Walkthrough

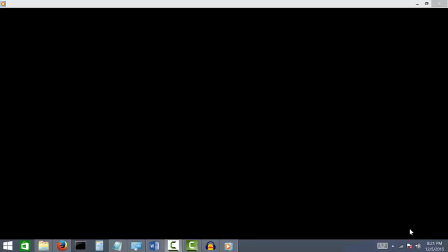Excellent. Well, I hope you've enjoyed all of the videos thus far and all of the work that you've seen so far in my portfolio. This should be the final piece in the portfolio, my walkthrough video. And for this one, I'm going to be doing a short walkthrough of my road assignment, actually, because I feel like it's one that I made the most decisions for, I suppose, if that makes any sense.
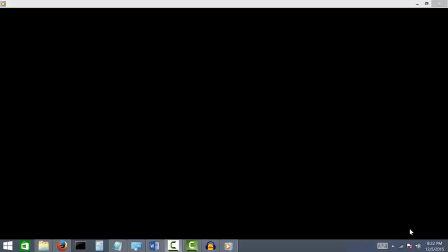It's one that I spent a lot of time thinking about, and that a lot of the stuff that I did in it is very specifically thought out. And so I thought that would be, a good piece to do for this sort of walkthrough through and sort of talk about my decision making process and really go through this step by step because it's also a rather linear piece,
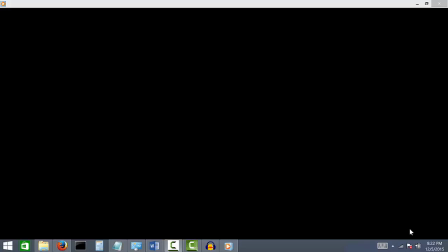unlike say maybe my e-poem or something like that. And so it's easier to go through step by step and just talk about the process and talk about how I thought of it as more of a building project. Rather than maybe my e-poem, which is more, simultaneously lots of lines of things going on, which is a bit harder to talk about.
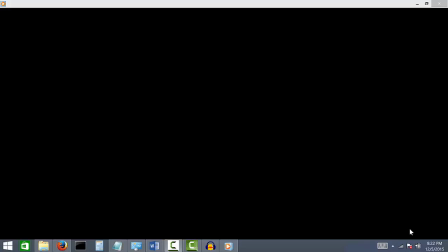So I'm going to just step through this video step by step. I'm going to be switching between the video and, Camtasia, talking about the editing tricks I used and the editing processes that I used, talking about, my clip selection, audio selection, and all of that. And so we can just start the video here.
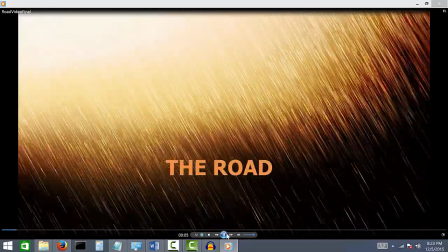And you can see.
The Road is an overwhelmingly negative and apocalyptic story.
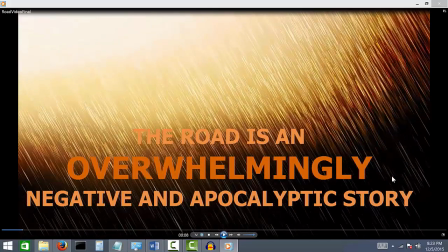All right. Hopefully, I don't take too long to go through this, but I'm going to be stopping it every once in a while just to look at this.
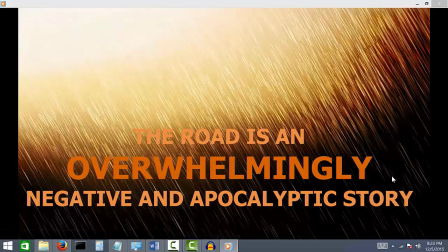So first, a lot of stuff is happening here, actually. So you can see the video in the background. That's actually part of the stock footage that comes with Camtasia.
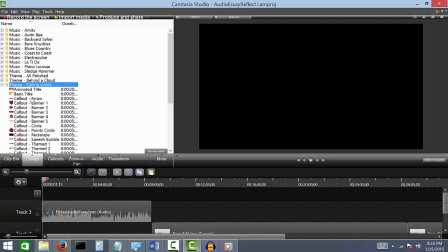And so, in these libraries, you can go and they have a whole bunch of themes that they've actually, preloaded into itself. So I selected the Calling Lights theme for the backgrounds that look like the falling rain almost.
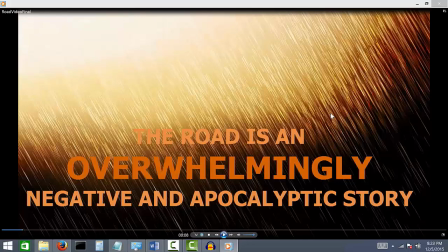I thought it was appropriate. It looked like precipitation almost as you would expect in maybe the road with all of the snow and everything.
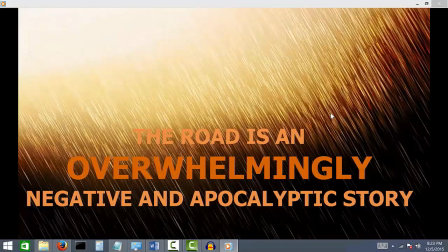And I like the colors too. I tried to go for more of an orange color scheme for a lot of it, just because I like orange, I suppose.
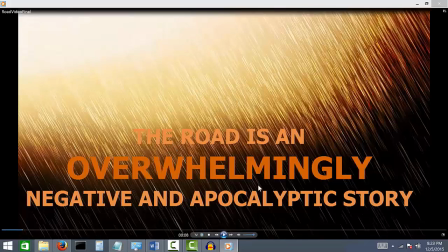And so, it fit well with that. And you can see here, also with the music, I chose a song named Homeward by Alan Wake. Yeah, I chose that because it's a song that
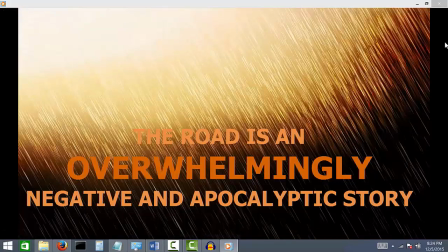I suppose can sound both happy and sad, depending on what context you've put it in. So in the beginning here, immediately opening with this sort of negative statement, it sort of puts the song, in more of a negative, downtrodden frame of mind.
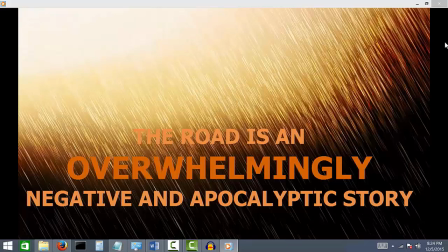And so, what I love about this song, though, is as soon as you start thinking about it positively, though, it starts to sound positive. And so that's why I picked this song, so that, when I was, transitioning from talking about the road as a sad story into a happy story, I wouldn't have to change audio, worry about anything like that. It would simply fit the mood as is.
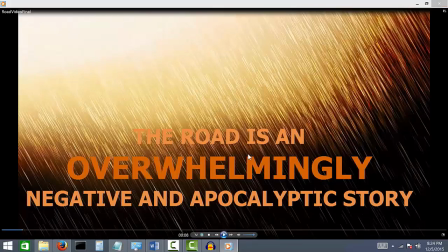And then finally, the last piece on this still here, is the actual text that I used. And so you saw the sort of interesting text that I used, or the interesting text method I used, which is to...
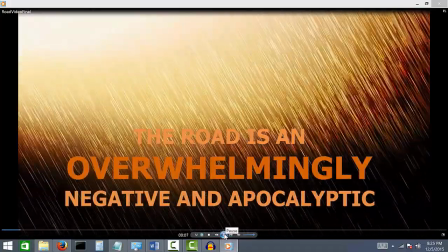The Road is an overwhelmingly negative and apocalyptic story.
As you can see, you have all the text pop in word by word.
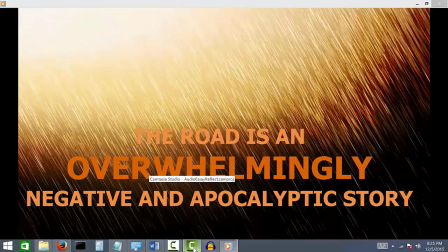That one took a bit more time to do in the actual editing process, and so I won't go through that,
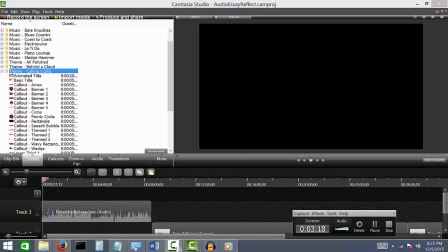or I will go through that, but I didn't use it too many times in the actual video itself. Simply because it was such a difficult thing to actually do it. It was a time-consuming process to finish it.
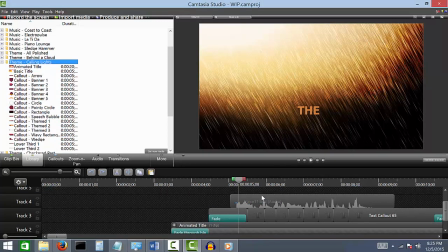And so you can see here, now that I've pulled up my road inside Camtasia itself, I actually did this as a series of text boxes. And so you can see with this first one here, which is the fade in one, so only the word the is actually loaded in. And then for the second text box that you can see here, I've loaded in the road, and then it builds onto the road is.
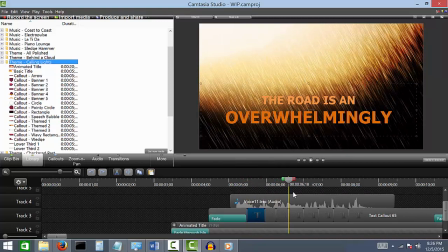And so I add one word at a time in this, which allows all the text to pop in one word at a time. And so it creates a good visual effect, and it looks very nice on screen. But it's also very time-consuming to load these out, especially for longer quotes and longer things.
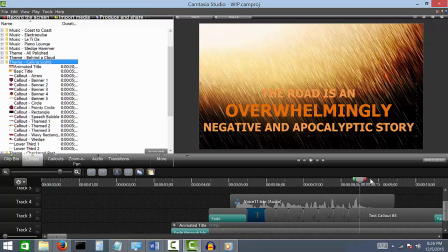So I didn't end up using this too often, except for when I was really trying to emphasize something.